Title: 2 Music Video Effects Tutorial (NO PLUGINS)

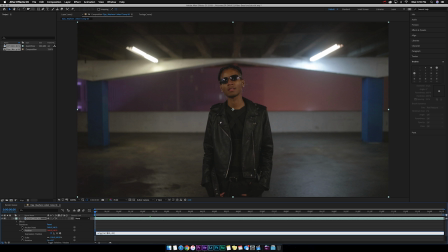So 40 and the higher you go, the more it's gonna shake, the more it's gonna go crazier so it's just you can up those numbers if you want this is what i use for this tutorial so once you type that in don't click enter just click out of it now it's affected the
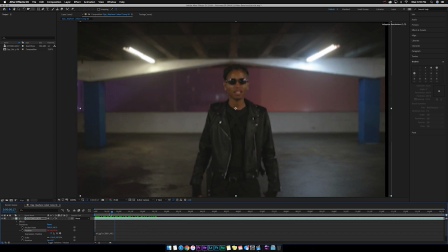clip now as you can see it's shaking like crazy and rumbling all over the place so you don't even have to shoot with a camera shake and do it with your hands like a lot of people try to do you can really shoot these shots on a tripod and add these uh wiggles earthquakes rumbles whatever you want to call them you can add these to your clip and make it look like you were actually shaking the camera so as you can see
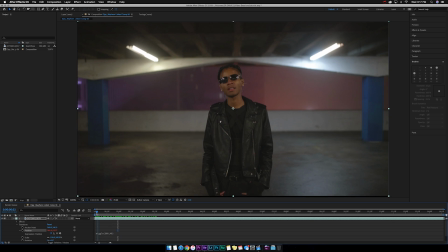with adding that effect you see some black spaces on there so what i do is i hit command s to save it i
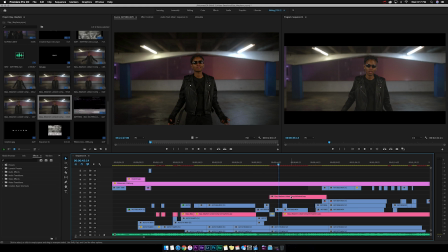minimize this and go back and now you can see the clip is red so it's been affected and the effect is on it and you can see some spots you can see the background picture so what you're going to want to do is go to the part where it's got the biggest gap
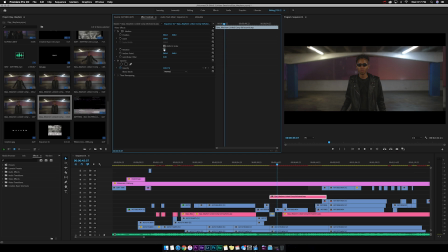i'd say this one and you want to highlight it go to effects control and you just want to scale it up so I'm gonna go about 105 you don't see it anymore now it's just rumbling so you got a crazy rumble effect now with the music the high intense music beat song lyrics
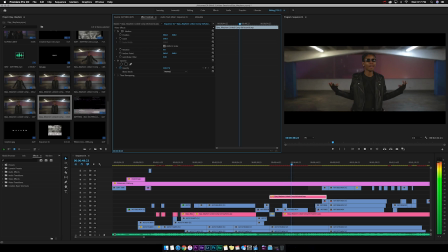whatever now it looks perfect it just makes sense so you can add these shots in like quickly you
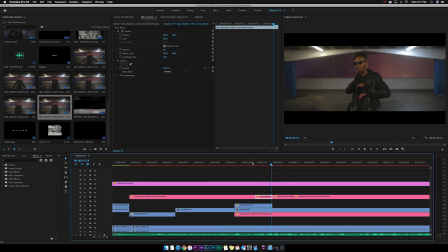don't have to like let it go the whole time you can just add them in here and there at different spots so it can come in and like like stuff like that like boom let's
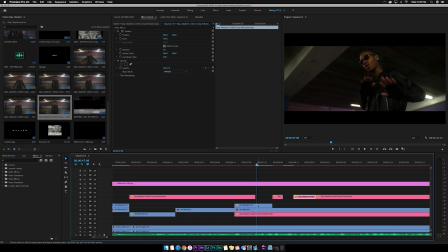take out a clip here take a clip here so we'll let this clip right here run and then this will come in punch in and it'll switch to another clip that way it's not fully
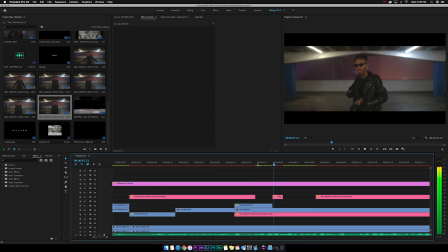just straight rumbles so it kind of makes sense you just got to understand where you want to put it at during like kicks and snaps and snares or maybe high hats and you can like snare it in.
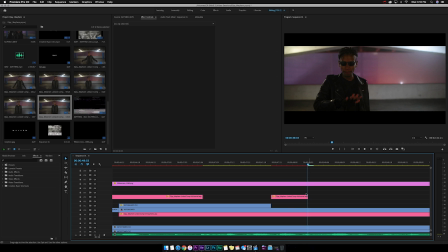So it's like a kick right there. I'm gonna cut it right there. And you can even add a key frame to it if you want to make it look even more crazy. So with key frames, you come over here to motion and position, you wanna click that stopwatch, scale, click that stopwatch.
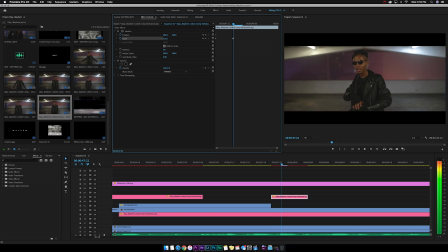Then maybe we can go in two frames and we can make it punch in a little bit. Sorry, make it punch in a little bit. Go over to the next frame, punch in some more with the position, oh, I'm sorry. With the position, we can bring it down a little bit and maybe over a little bit. Go about two more frames and we can bring it back out a little bit to 120.
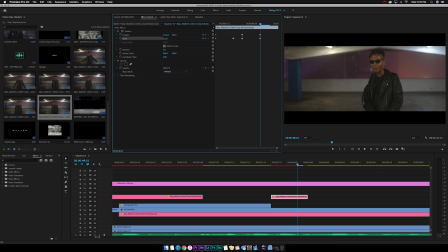I'm sorry, 120, I don't know why it keeps doing that. Now let's go down a little bit more and then back over to the center. Now let's look at how that looks. Now it just looks crazy. So you want to put it in parts where the beat's going crazy, really intense or where the lyrics are intense. And speaking of intense lyrics, let me show you the other effect that I was actually going to show you guys. So in this particular song, he starts rapping really, really fast.
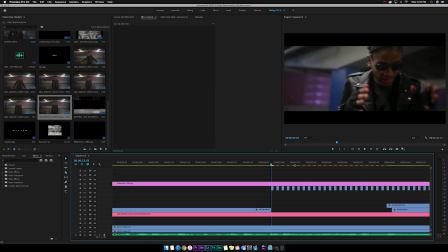So I had the rumbling clip underneath another clip that I actually shot shaking the camera around on the tripod and making him move his hands around like crazy because he was rapping really fast. And then what I did was I cut every other frame out all the way through the part where he was rapping really fast just to make it skip. And it gives a super dope effect.